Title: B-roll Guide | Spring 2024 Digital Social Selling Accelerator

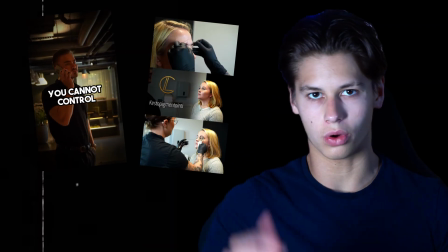0:00 Having good B-roll will elevate the quality of your video immensely, but having lots of high-quality B-roll will make your life a whole lot easier when it comes time to edit. So here's a quick guide, some tips and tricks and best practices on how to get good B-roll.
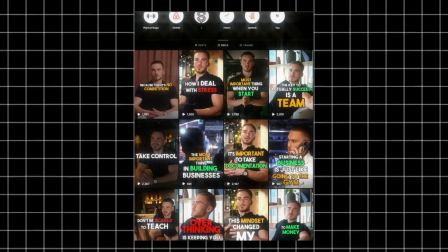0:16 These are based on the work I've been doing for the past few months,
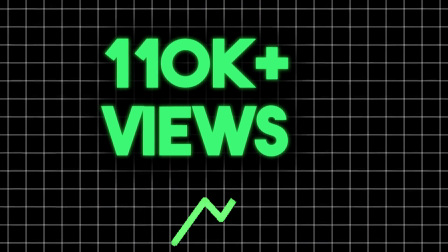0:20 helping my latest client generate well over 100,000 views across TikTok and Instagram in under 6 weeks.
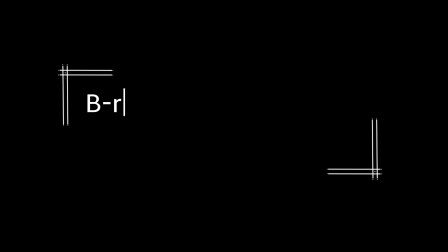0:27 Now, the first thing to understand is that B-roll is fundamentally a tool. It's an asset you can use in your editing for 3 main purposes, and it is very useful to keep those in mind when filming. Firstly, like we all know, is of course demonstration, so showcasing the things that are being talked about in your videos, making it easier for viewers to understand. Second function, of course, retention, keeping your videos interesting,
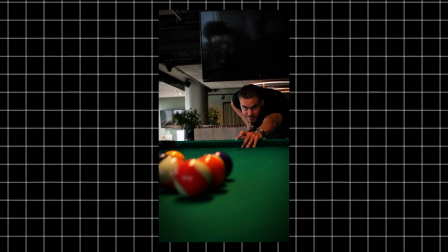0:52 either by just having straight up interesting B-roll footage, or to just get a change of scenery to keep viewers' attention. Thirdly is a very under-discussed function of your B-roll footage, which is pacing.
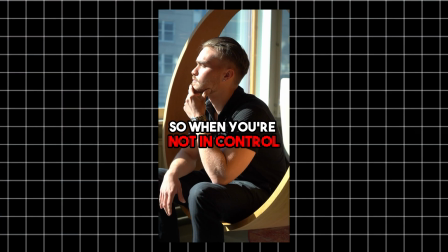1:06 You can use B-roll footage to control the flow of your video in your edit. This works so long as your B-roll footage fits the aesthetic and theme of
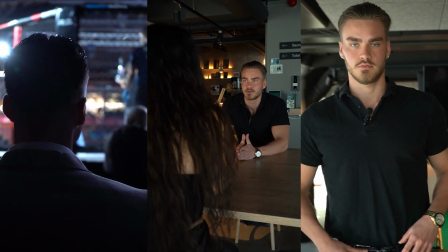1:16 your video and is simple enough to where it's not confusing to your viewer. As you progress as an editor, you'll find yourself using this function a lot more. Before we get into our list of tips on how to get that great professional looking B-roll footage, I want to quickly touch on my main piece of advice around filming B-roll, and that is to film a lot of B-roll. So what a lot of people will do is they'll go out and they'll film their functional B-roll, their demonstrative B-roll,
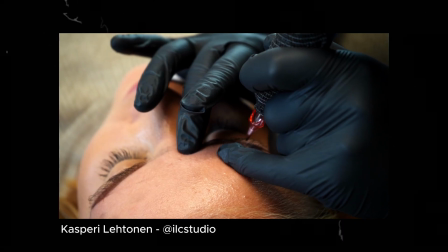1:46 like we talked about, showcasing things talked about in your video, but then they'll leave it there. If you do this right, your specific pre-planned B-roll will end up actually being a very small portion of the total B-roll you're going to film. When you're editing, it is crucial to have a large library of B-roll content, and not all of it needs to be super specific to what is being explained. Because as I mentioned, your B-roll will be serving more functions than just demonstration. So when you do go out and film your B-roll for your clients, plan out all the specific shots you want,
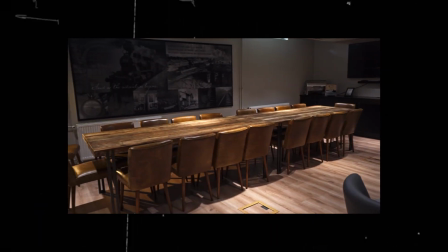2:22 demonstrating, for example, products or facilities or processes or your subject doing a certain action. But in between these main clips, make sure you're getting a bunch of extra footage of things you might not at first think are relevant.
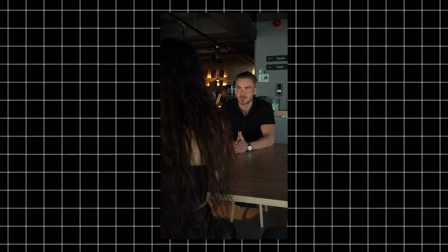2:38 Things like your subject just standing there, on a phone call, talking with another person, especially these human-to-human interaction ones are going to be very useful. Walking in and out of an elevator, sitting there and working. When I was starting out, I would tend to grab a lot of these just in case, but found myself using them a lot when it came down to editing. A good example of this, I was working with a client and we were at an event he was taking part in organizing.
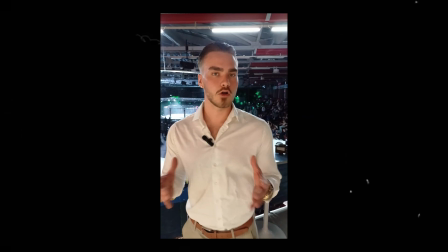3:06 In between him doing his job running the event, we were taking clips of him talking for future videos. In addition to this, however, I was also just following our client around with a camera, grabbing random clips of him talking to people, running the event, as well as him just looking around and so forth. Now, what ended up happening is that because of the noise at the event, most of the talking head footage we took was totally unusable.
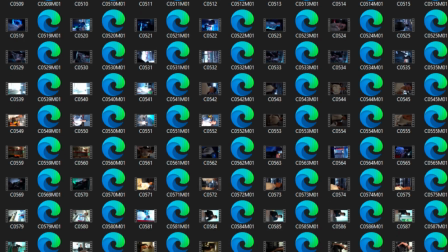3:34 However, we still ended up walking away with a ton of usable B-roll footage, turning it to a semi-successful shoot. And finally, get lots of different angles of the same thing.
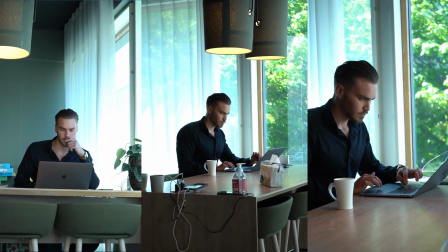3:47 You would be surprised by how much you're going to be going back and reusing the same B-roll footage in your edits.
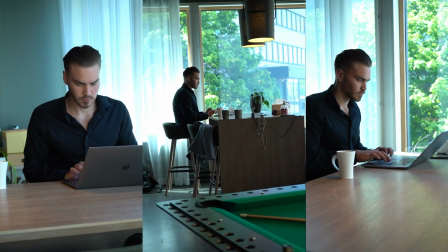3:53 So just having a tiny bit of difference in distances and angles
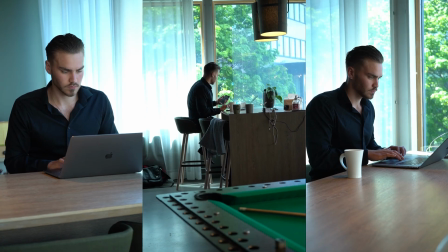3:58 between them will allow you to reuse this footage without getting too repetitive.